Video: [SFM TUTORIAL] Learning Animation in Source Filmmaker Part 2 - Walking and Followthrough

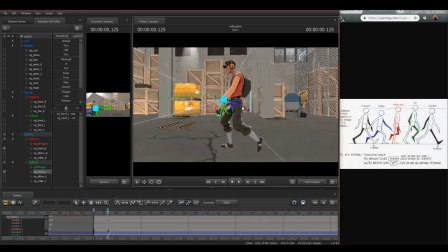1242s
I doubt that's going to work, but I'll see what happens. I'll see if that looks natural. Animation comes down to a lot of experimentation, and 3D animation is really good for this because you can change everything on the fly.
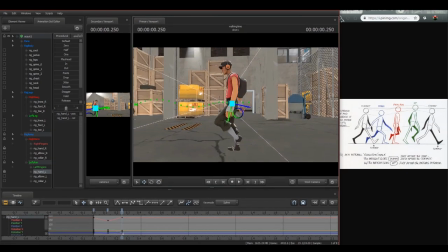1259s
You can go back, and nothing is permanent, like I said before. I mean, that looks like weird and quick, so here's what we're gonna do instead. I'm going to pull this forwards, and then the down here is going to be,
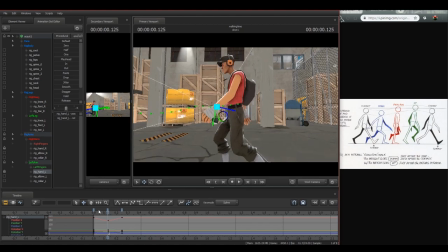1276s
the arm's going to remain in very much the same position as it was here. But what's going to happen is that, taking into account that in a cycle the arm is always swinging, this arm has swung this way, and as it swings, this part of the hand is going to go backwards.
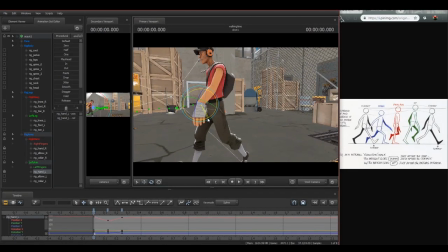1298s
Now, why would it go backwards? It mostly comes down to physics, and Richard Williams will illustrate that in the animated survival kit as well. But as this has now reached its position where it needs to be,
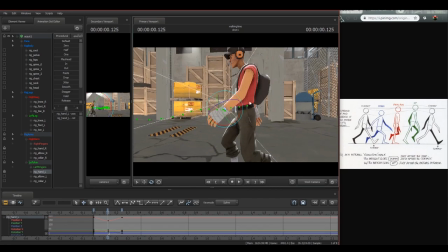1315s
this part of the hand will now start to swing forwards because it will take the previous, like, rotation motion of where it was, and it will then proceed to follow through on it.
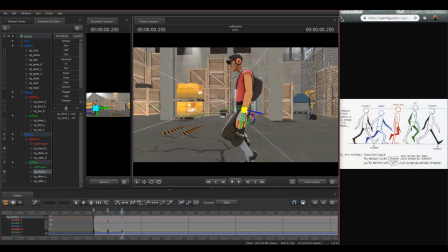1331s
So now, since we're now pulling that back a bit too much, we can take this and we can pull that just a bit in the opposite direction. And now what that will illustrate
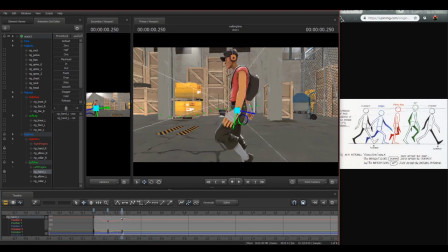1346s
is a much more natural motion than, say, if we were to just keep this thing perfectly straight. So let's do that. Let's keep it perfectly straight and see how it looks. Because it'll look like a wooden board.
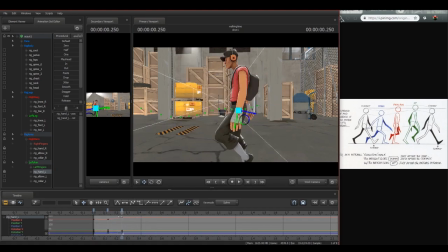1365s
Yep. No movement. No motion. All fun. Officially banned. Nah. We don't want that. We want to get silly. So, let's get silly.
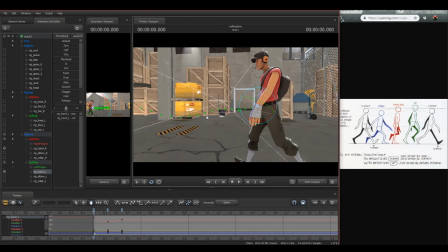1381s
Here's one of my number one... Well, not really one of my number one top tips. It's one of my definite top tips, and that is, wherever you get the opportunity to do any kind of follow through, do it.
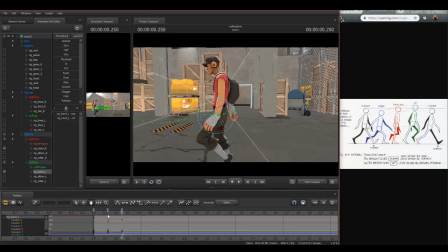1392s
It will make things look a lot more fluid and a lot more flowy. And that's kind of what you want in animation. The last thing you want is something that looks stilted and bad. So let's pull you 3 frames forwards, and then let's pull you up to the next position,
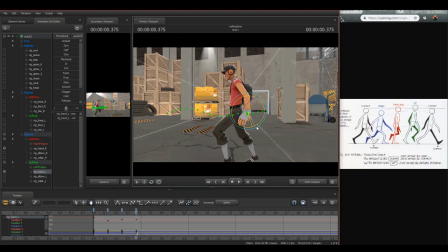1411s
which is going to be just around here, and we'll start to lessen that out now because it's moving less intensely. And now if you pull this another 3 forward, we should find ourselves in the opposite position of this,
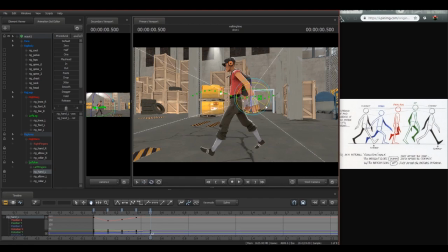1433s
where this is now pulled back, and we can pull this just a little bit forward like that. In fact, let's go here and let's just... I know what we can do. We can take this and we can pull it forward like this.
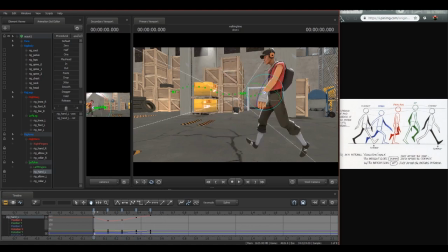1452s
Now it will look like that. So his arm will now swing backwards. Into this position here.
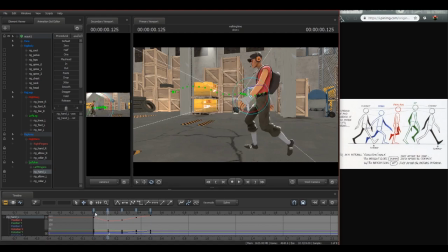I'll just pull this down so it's got like a more straight arm.